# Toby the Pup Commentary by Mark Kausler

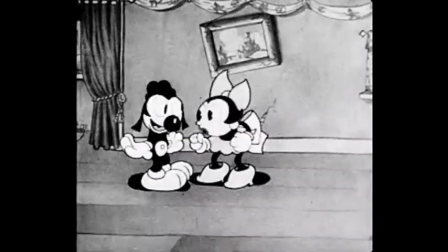[25:17]
He's kissing her over and over again. And you can say she doesn't like it, so she slaps him.
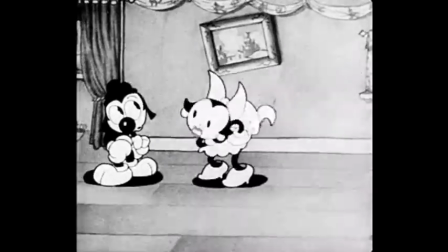[25:24]
This is probably an old song that Joe Dinat used, but I couldn't find out who wrote it, unfortunately.
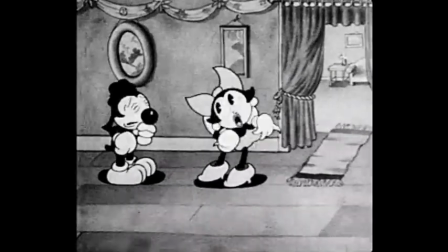[25:32]
It has like a schoolroom, schoolgirl kind of quality to it. These are sort of like little kids.
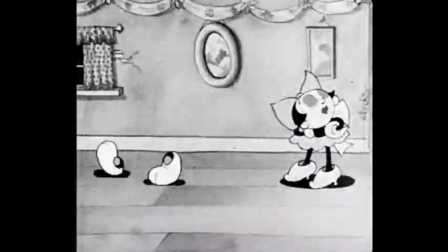[25:40]
I love now that's a really good example of using size to convey emotion.
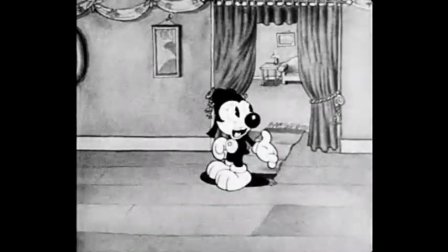[25:46]
Toby's so embarrassed he gets small and shrinks into his shows. Here's where he says, "Can't you take a joke?"
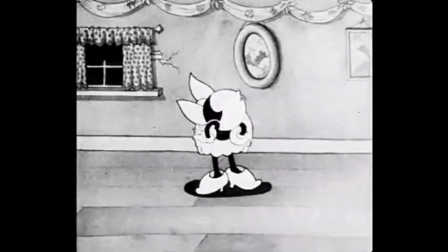[25:52]
And Tessie's very haughty.
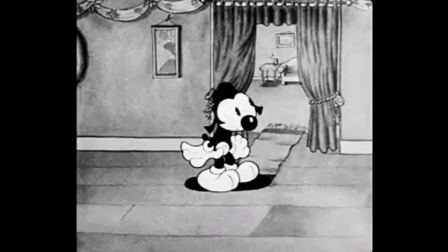[25:54]
And see, Dick actually takes time to show Toby thinking, which is really getting into advanced character.
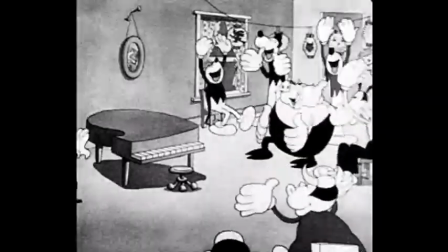[26:02] I'll play the piano.
So, do you see where he said, "Play the piano for ya"? The mouse shape on "ya" is this little pursed lips with little teeth,
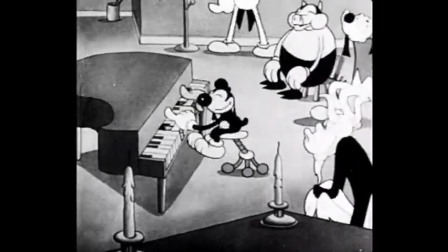[26:10]
which you'll see in Dick's animation of Scrappy if you look at the early Scrappy Columbias that he did with the little boy character.
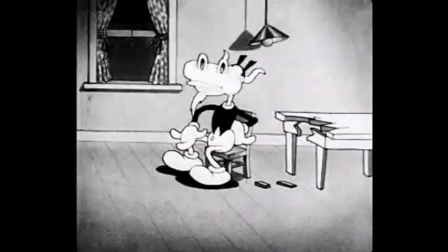[26:19]
And here's R.D. Davis's stuff. You can tell because everything's so mechanically done and perfectly drawn,
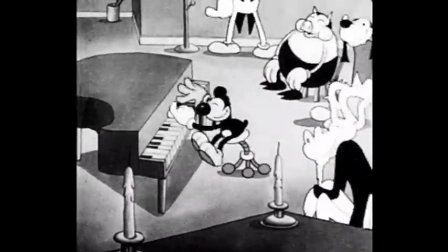[26:25]
where the goat chews a piece out of the table and spits out another stool to put his feet on.
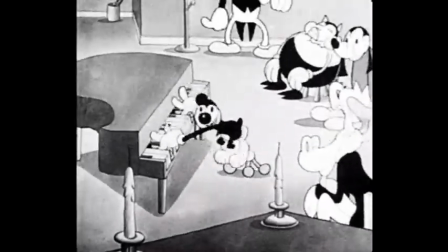[26:32]
Here's Toby playing in sync, the piano in sync with the track.
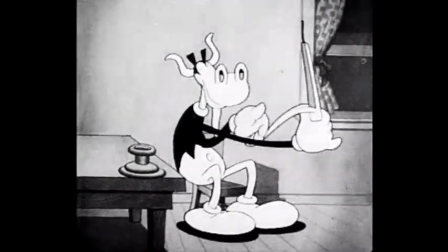[26:37]
Big stuff in the early 30s. Mickey Mouse did it over and over again, playing instruments, especially the piano.
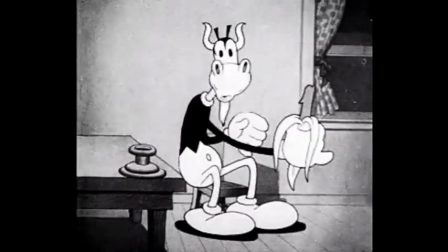[26:45]
That really went over great with audiences. You notice they used the goat for a lot of gags in this.
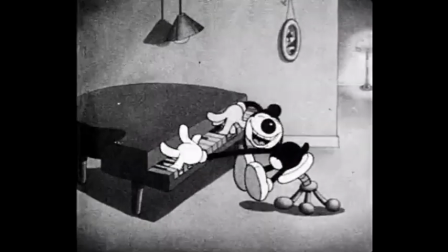[26:52]
This is Dick's animation. You can kind of tell by the way the smile's done and the way Dick does the head in opposition to the body.
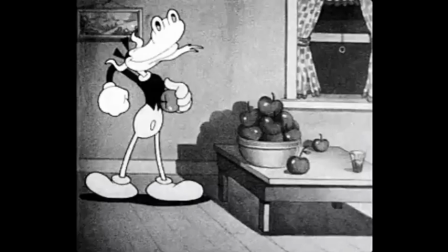[27:03]
Now this is probably Sid Marcus's, at least his idea of a joke.
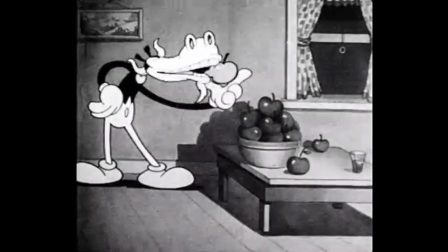[27:07]
This is not his animation. Because they love things, homely things in the 30s, like wormy apples.
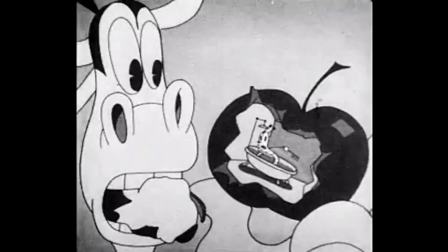[27:14]
This is a worm being interrupted in his bath and pulling an asbestos curtain down.
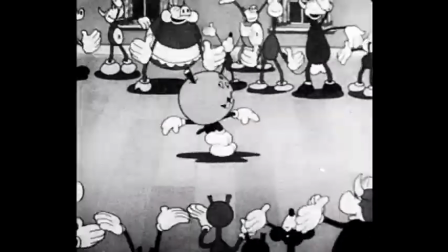[27:20]
That's an old theatrical reference. In those days, theaters all had curtains made out of asbestos material so they wouldn't catch fire.
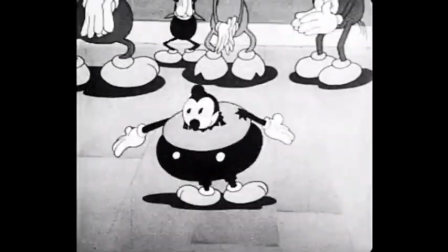[27:28]
That was that whole thing. Here he is. Toby's dressed as a pumpkin. Here's another gag with the goat.
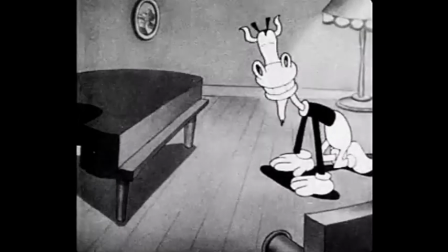[27:37]
Probably R.D. Davis's animation. Yeah, you can kind of tell by the way he's drawn Toby with that big pompadour.
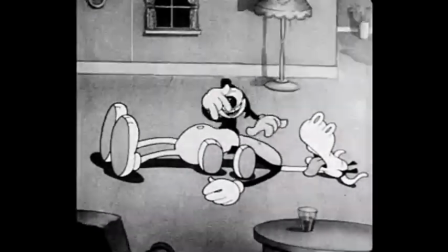[27:47]
Now here's Dick's animation again. Everything again in sync with the track and looking like a piano.
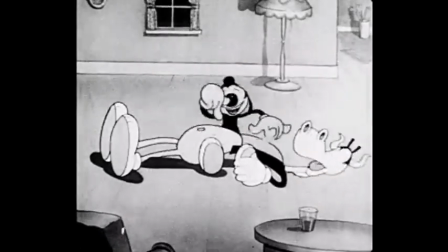[27:56]
Look at the way the heads of the characters shake when after in reaction to being hit on the head.
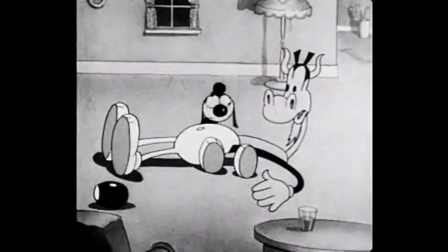[28:05]
See, they kind of shake as they go down. Dick Huemer did that over and over again, especially in the Scrappy series.
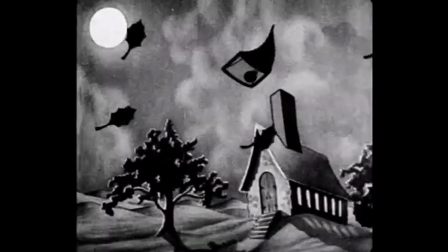[28:12]
I love this scene.
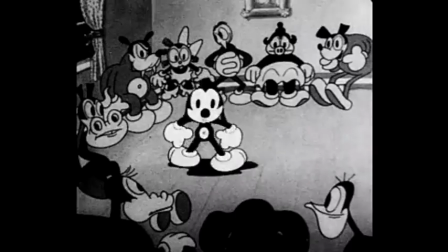[28:18]
Did you hear that little time? Dun, dun, dun, dun, dun. In the 1920s, that was called "You're a Horse's Ass."
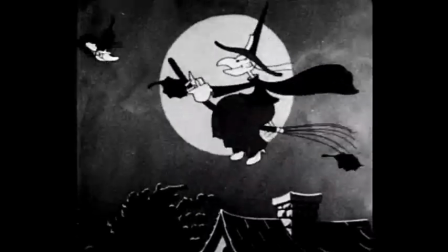[28:25]
That's what that music usually meant. It was kind of a rude finish. Now this witch sequence
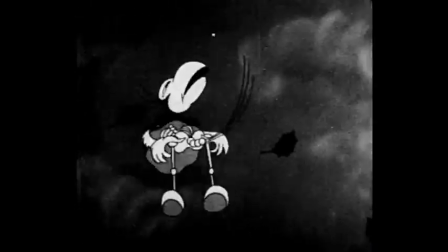[28:31]
is looking forward to a Scrappy cartoon that Sid Marcus directed in 1936 called "Puttin' Out the Kitten."
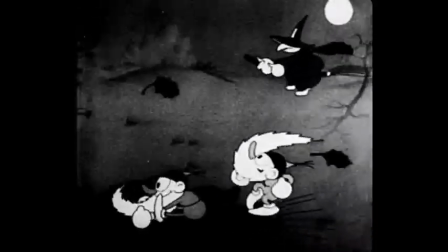[28:39]
And this sequence,
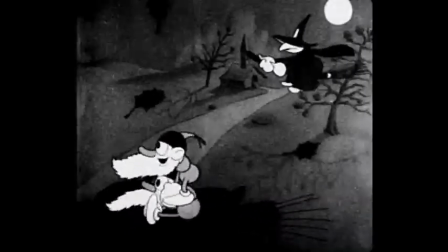[28:42]
the mysterious music, kind of Halloween theme that Joe Dinat wrote himself at least twice in the Columbia cartoons.
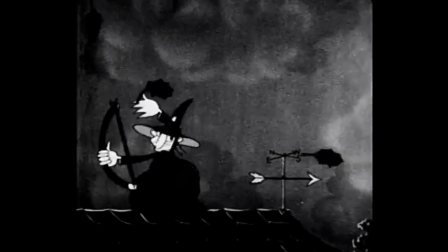[28:49]
As a matter of fact, the theme song to the Toby the Pups was later used for the fantasy cartoons at Columbia.
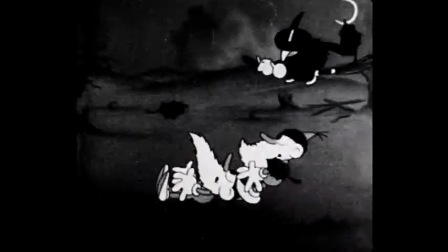[28:55]
Just took the same music and reused it. As a matter of fact, very few people have seen these cartoons since they were released because Dick Huemer told me that
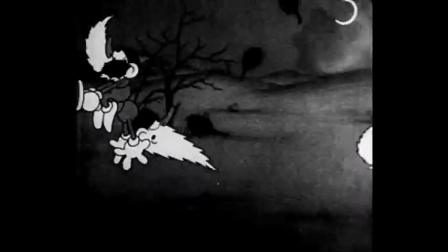[29:04]
Charles Mintz was so ashamed of the series when it was done because it was not a big moneymaker that they actually buried the negatives and the prints in the ground.
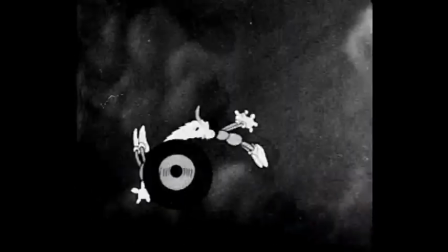[29:12]
So this is typical of Sid Marcus,
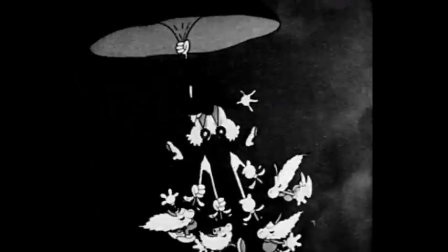[29:15]
Dick Huemer kind of animation where these characters are falling on a parachute and all kind of pulling at the same time, overlapping in different ways.
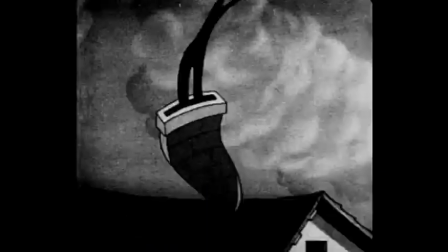[29:23]
Flexible chimney.